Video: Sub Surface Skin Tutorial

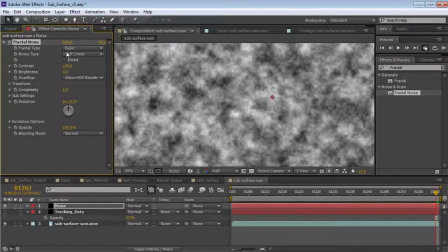Now, we're going to go ahead and set this up. So fun way to use fractal noise is just select the parameter and open up the brainstorm feature.
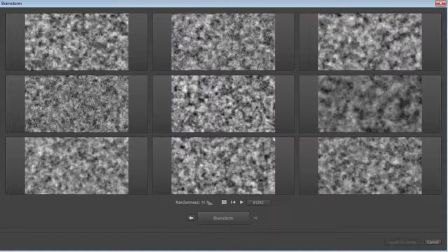And this is pretty cool. It just kind of gives you a bunch of random things, and you can change the randomness here, click through it, and find some cool settings.
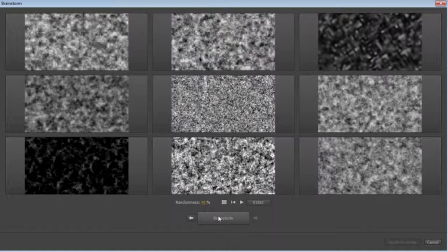So if you're trying to create energy or different kind of procedural effects, this is a good way to start.
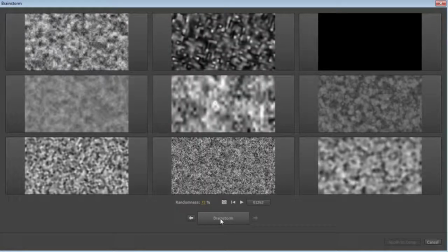Now, I was hoping it would just be set up the way I want, but unfortunately, we're going to have to go and do it manually. Pretty much how most brainstorm sessions go.
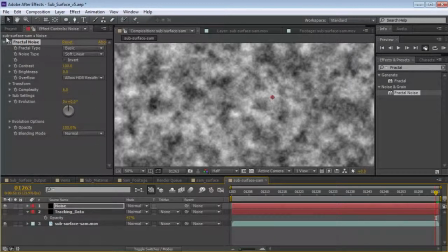Mostly just a waste of time. So what we're going to do is come over here. Let's set this to dynamic. And that way it kind of looks bubbly, so you can kind of see. Feel free to make sound effects.
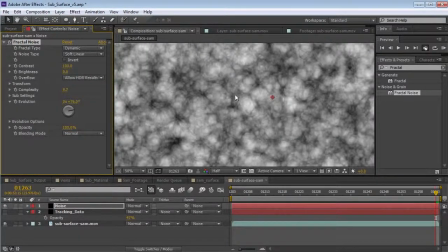We're going to turn up the complexity. It just adds more detail. And we're going to turn up the scale as well.
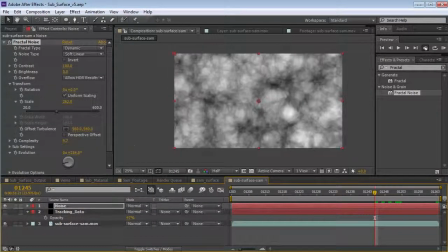So There we go. Okay, so this is going to be our base illumination map.
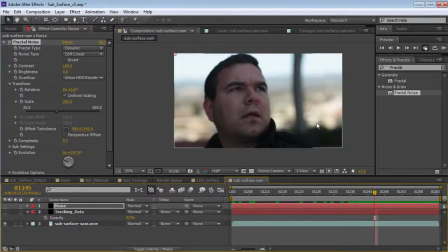Now, we want this to only be around the side of his face. So let's go to the very end here.
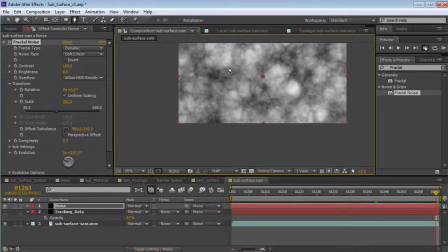Take the pen tool, and let's draw a shape around the area we want to keep.
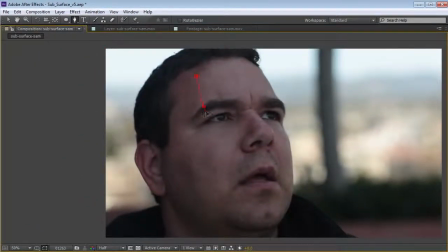So we'll come in here, we'll just do something like,
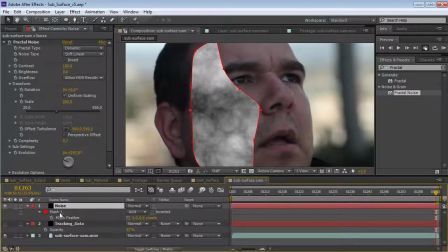okay, I'll turn it back on. And then we can hit F, and that'll bring up the mask feather properties, which we can then feather out a bit.
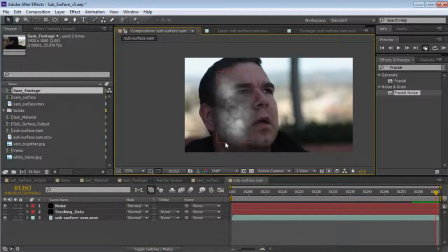Okay, this fractal noise is going to be illuminated underneath the skin. And so now we need to create the outside skin so that we can actually kind of see that something is beneath the outer area.
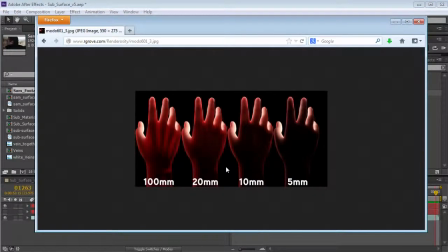Now, here's a screenshot I found online that was done in Modo. And what we can see is that the skin is somewhat translucent and there's a light coming through. Now the bones are blocking that light. Now, instead of bones blocking the light,
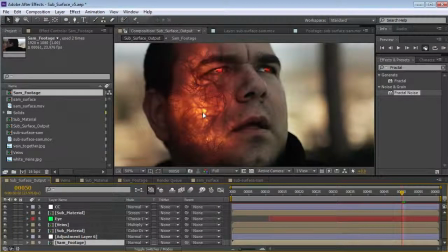we're actually going to create a layer of veins that's going to block out that core energy and create this illuminated character.
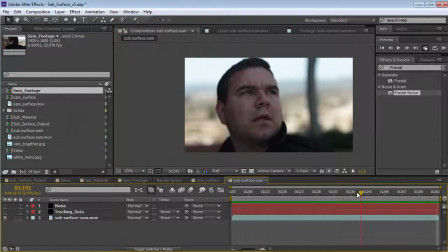Now, speaking of character, we've got to give it up for Sam Loya here. Always brings his A game.
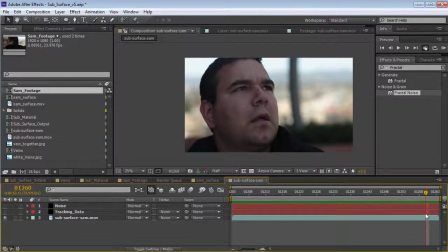I found some new tips when I work with him. Instead of saying things like, okay, there's a big robot fighting you, I just say things like, we're not going to lunch later.
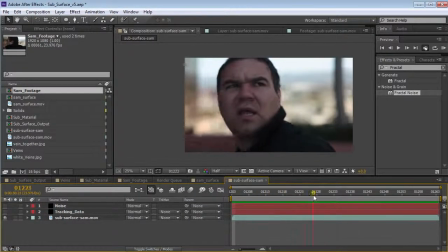And all of a sudden, what? Robert De Niro.
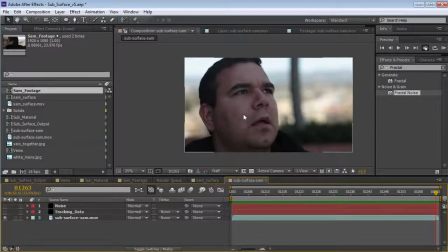Okay, we need to start creating our vein network.
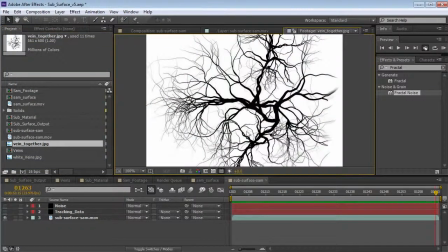So if we come over to the project, I've got a couple of different vein elements that we'll be using.
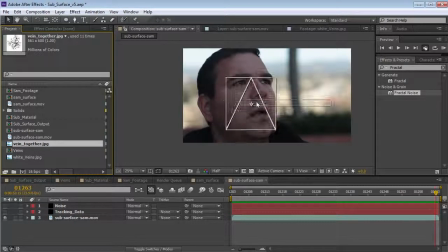Now, I'm going to go ahead, take this first one, drop it out here, make sure we're on the last frame.
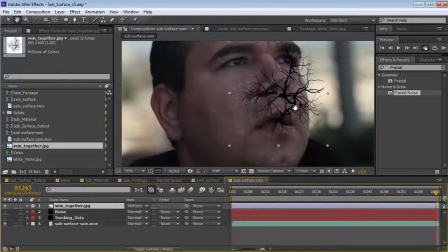So we're going to come over here to the mode, set this to multiply. And what we want to do is just create some veins in some interesting areas.
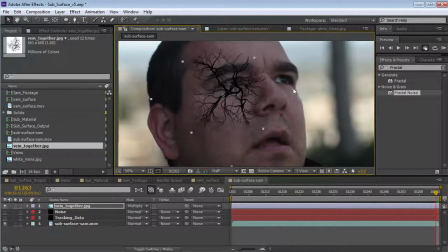So, coming out of the eye here, we can scale this down a bit. And we can duplicate it, rotate it, scale it.
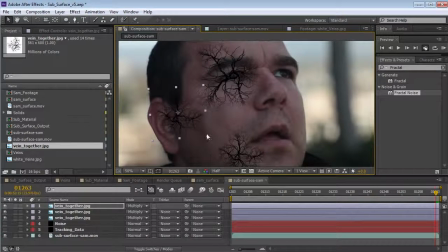Maybe here, duplicate, rotate. Now, it doesn't matter if the veins go outside of this area. What I'm focusing on is where they overlap in this middle area.
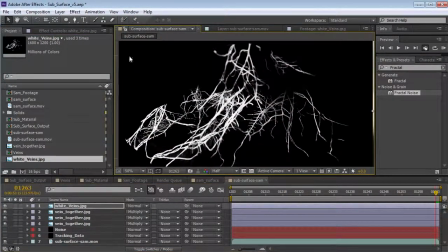Now, I have this other element. We'll bring this out. Now, I'm going to invert it so that it's black on white.
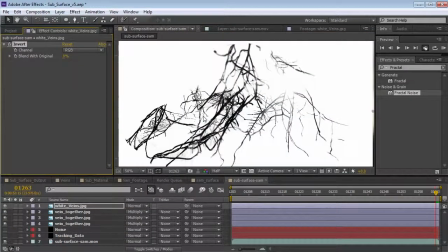So we'll go channel, invert, and we'll set it to multiply.
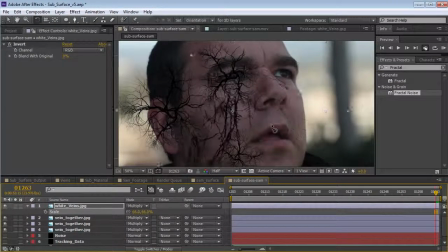Scale it down a bit. And I want to add a fast blur. So we'll choose Effect, Blur, Fast Blur. And by blurring this out, we're going to create some more depth. Now I'm going to hit T, maybe lower the opacity a little bit.
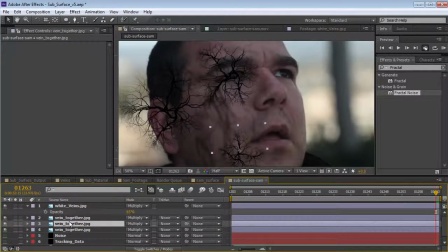And then what I can do is take some of these other vein elements, duplicate them,
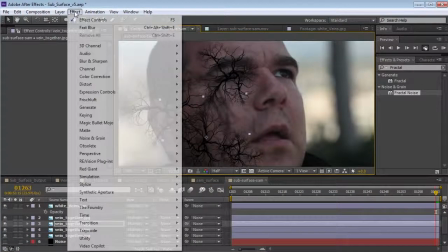maybe scale them up, and also add a fast blur.
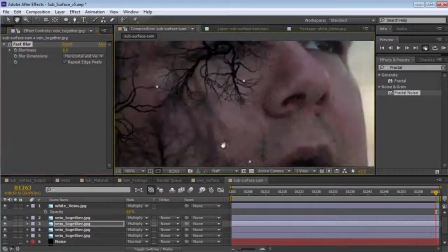So maybe, a few pixels, 4 or so, just so we can start seeing different layers, some that are sharp and some that are out of focus.
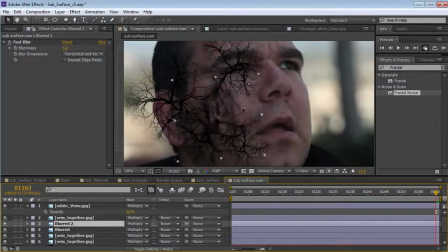Now we'll take this blurred one, duplicate it again, and maybe put one on this side.